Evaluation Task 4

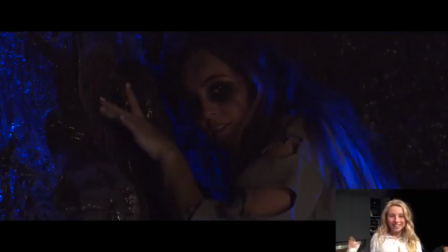guys! Welcome to Evaluation Task 4!
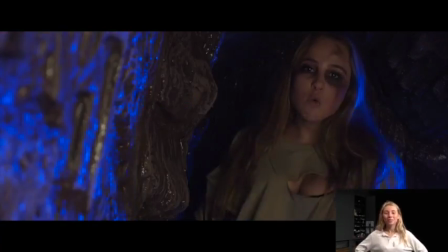During our shoot day, we used a diverse amount of technology to film our music video.
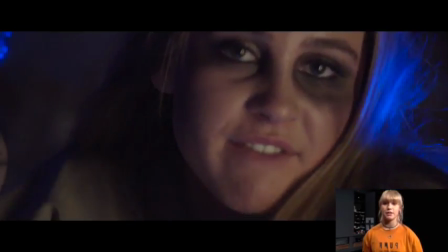We held up the screen with the song right up to the camera lens until the bleep signalised to move it out of the way as the music was about to begin.
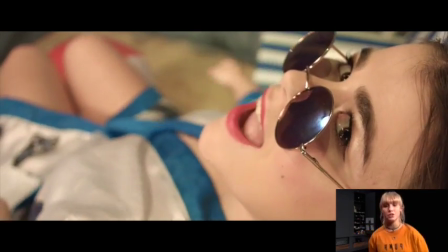This also helped the girls, the artists that were in the shoot, know that they only had 4 seconds until the lip syncing had started.
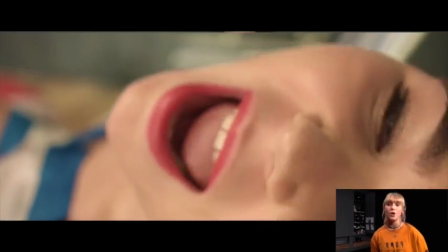It also made it a lot easier for us to edit, as it helps us to know where to set the graphics so it matches the song.
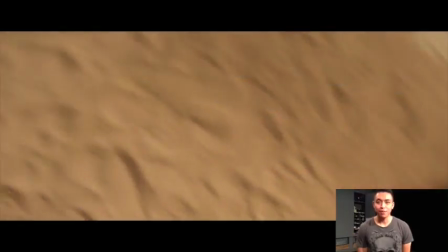We did the majority of filming using Blackmagic cameras, which are 4K professional and high quality.
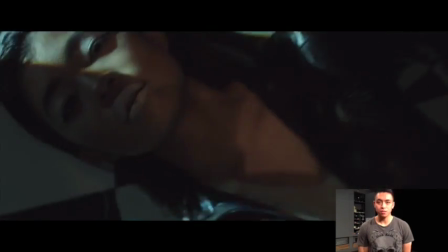It has convertible lenses, so this helped us when it came to our
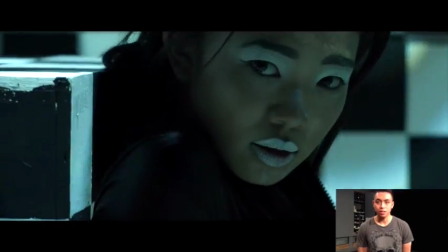point of view shots and changed things when it came to a static shot.
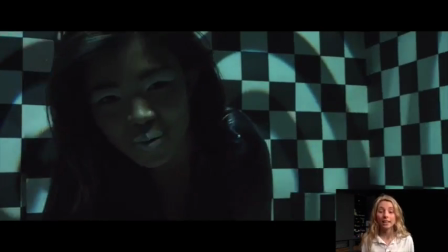The TV that was placed right out of the way from the set was connected to the camera so the group could view what was getting filmed.
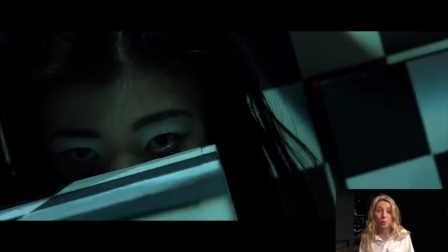Having the TV made things a lot easier due to the fact that we would not have enough time on the day to re-watch our footage.
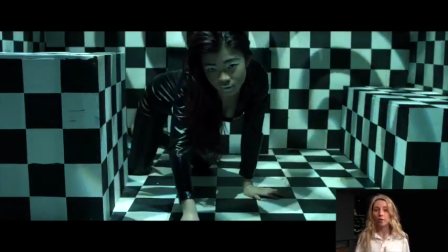So by having the TV, it allowed us to see whether whatever we were shooting worked in regards to angles and stuff like that,
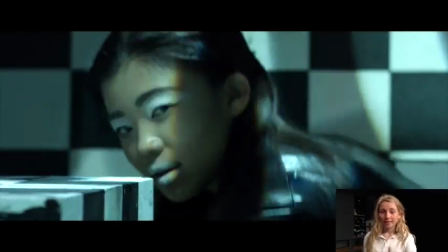and if they were going to be proficient enough to use in the final edit. We used the iPad for playback at the start of each shot to support the editing process.
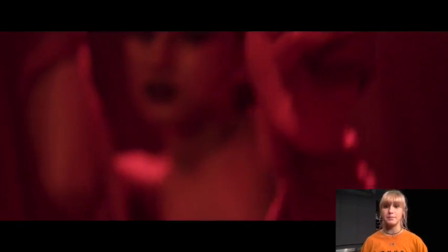As we said before, this made the editing a lot easier for us, as we were then able to sync the clips to the audio that had been downloaded onto the Mac, which was imported onto the timeline,
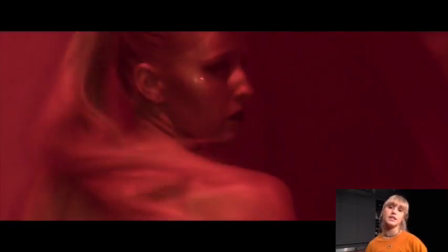which was made of different layers of footage. We then went through each clip,
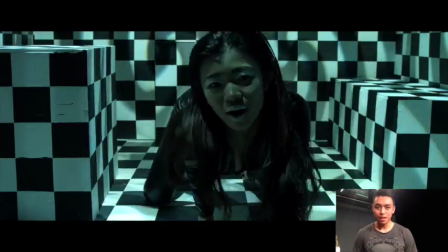renaming them, identifying the clip by the angle, the goal and camera style, such as point of view.
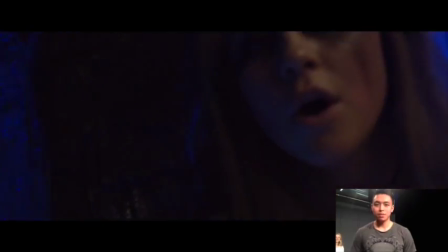This made the editing process a lot faster,
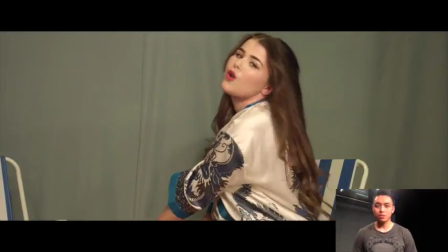as we knew exactly where to look for each shot we wanted.
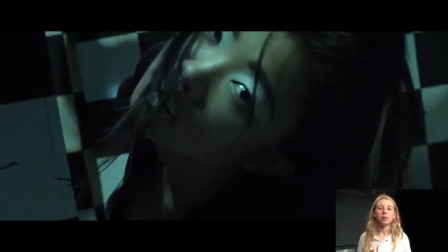We then used a razor tool which helped us to cut and shape each shot so they could match and fit with the pace and tempo of the track.
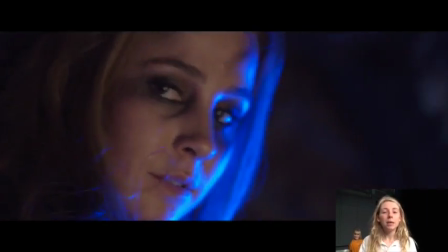Once the footage was organised onto the timeline by looking at the playback times and syncing the lip syncing of our band with the lyrics in the track,
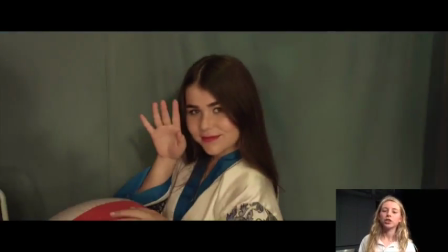this helped the video become more realistic and have a good connection with most pop videos in the music industry,
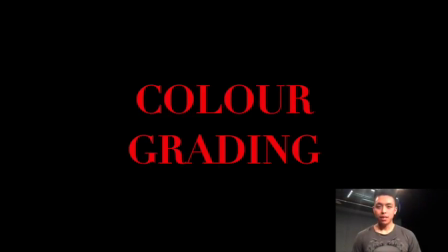whereas to the conventions of a pop music video. Once we had finalized our final cut for our video, we concentrated on color grading. This helped us to bring out the color and clarity of our video and match the
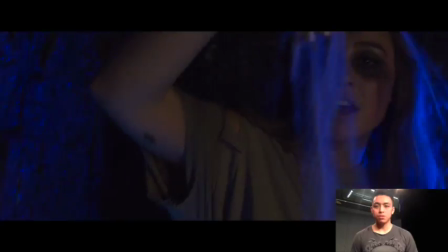graphics of the video to the coloring, creating a contrast.
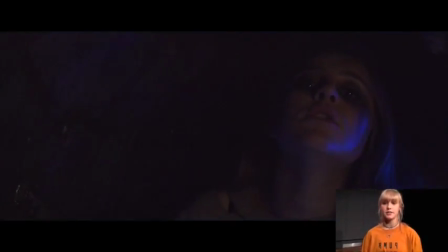We used a blue LED rod for the first girl, and this increased the contrast to the lighter parts of Georgia's body, so she really stood out and looked powerful. This made the video look more edgy and appealing to the audience.
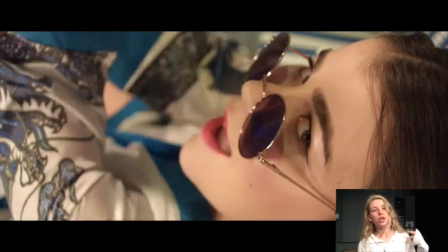For the second girl, Eloise, we chose to have a beauty light on set whilst filming,
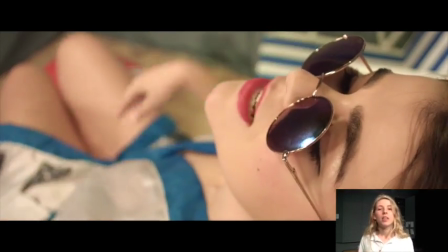which is a powerful bright light so that her features were accentuated.
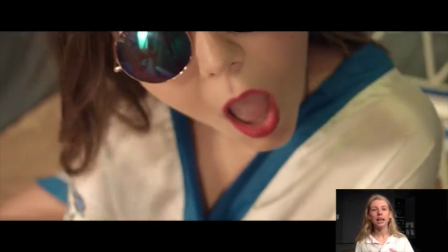This allowed us to spend less time when editing for that session, as the lighting on the beauty side was already managed.
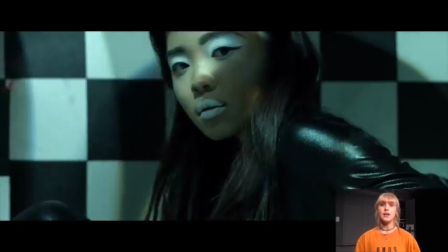For the illusion room, the third girl, Sana, we decided as a group that we would add a
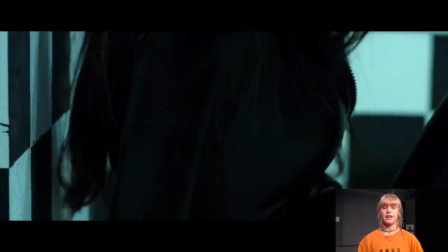blue-green hint undertone to the colouring, as the original black and white colouring from the shoot day looked a bit artificial.
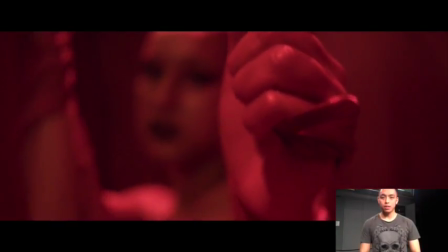Lastly, the red room, Hannah. We didn't edit the color grading as we thought it would be too overpowering,
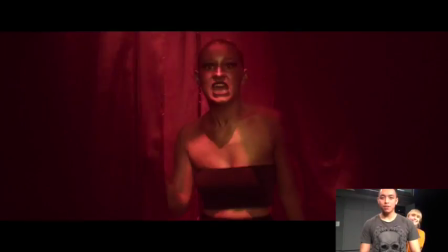and we liked the coloring from the original footage.
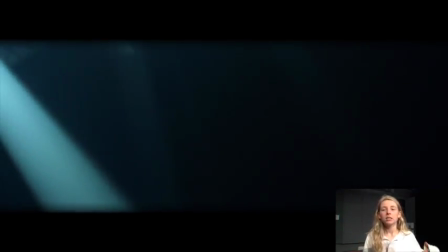Our track is a very upbeat, fast-paced piece, so we decided as a group to make the shots at like a rapid pace.
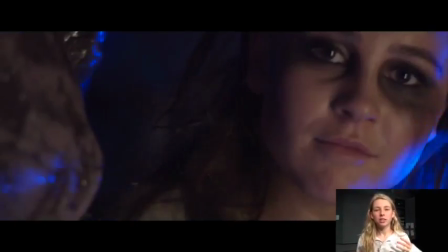This makes it interesting for the audience to watch.
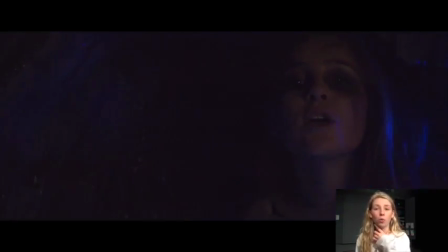We exported our final cut into a MOV file, which means it can be seen at higher quality once it's been uploaded to YouTube.
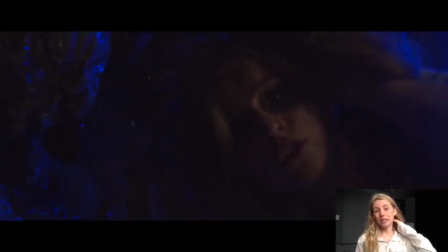The advantage of accessing the video via YouTube is that you can see who's seen it,
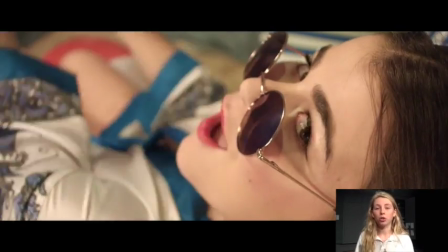when, where and why people are watching it, our music video.
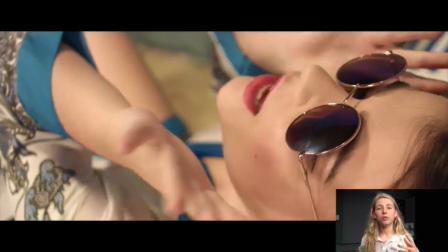And we can also look at the age of our audience, and this will hopefully enable us to see if we're successful and correct in choosing our specific target audience.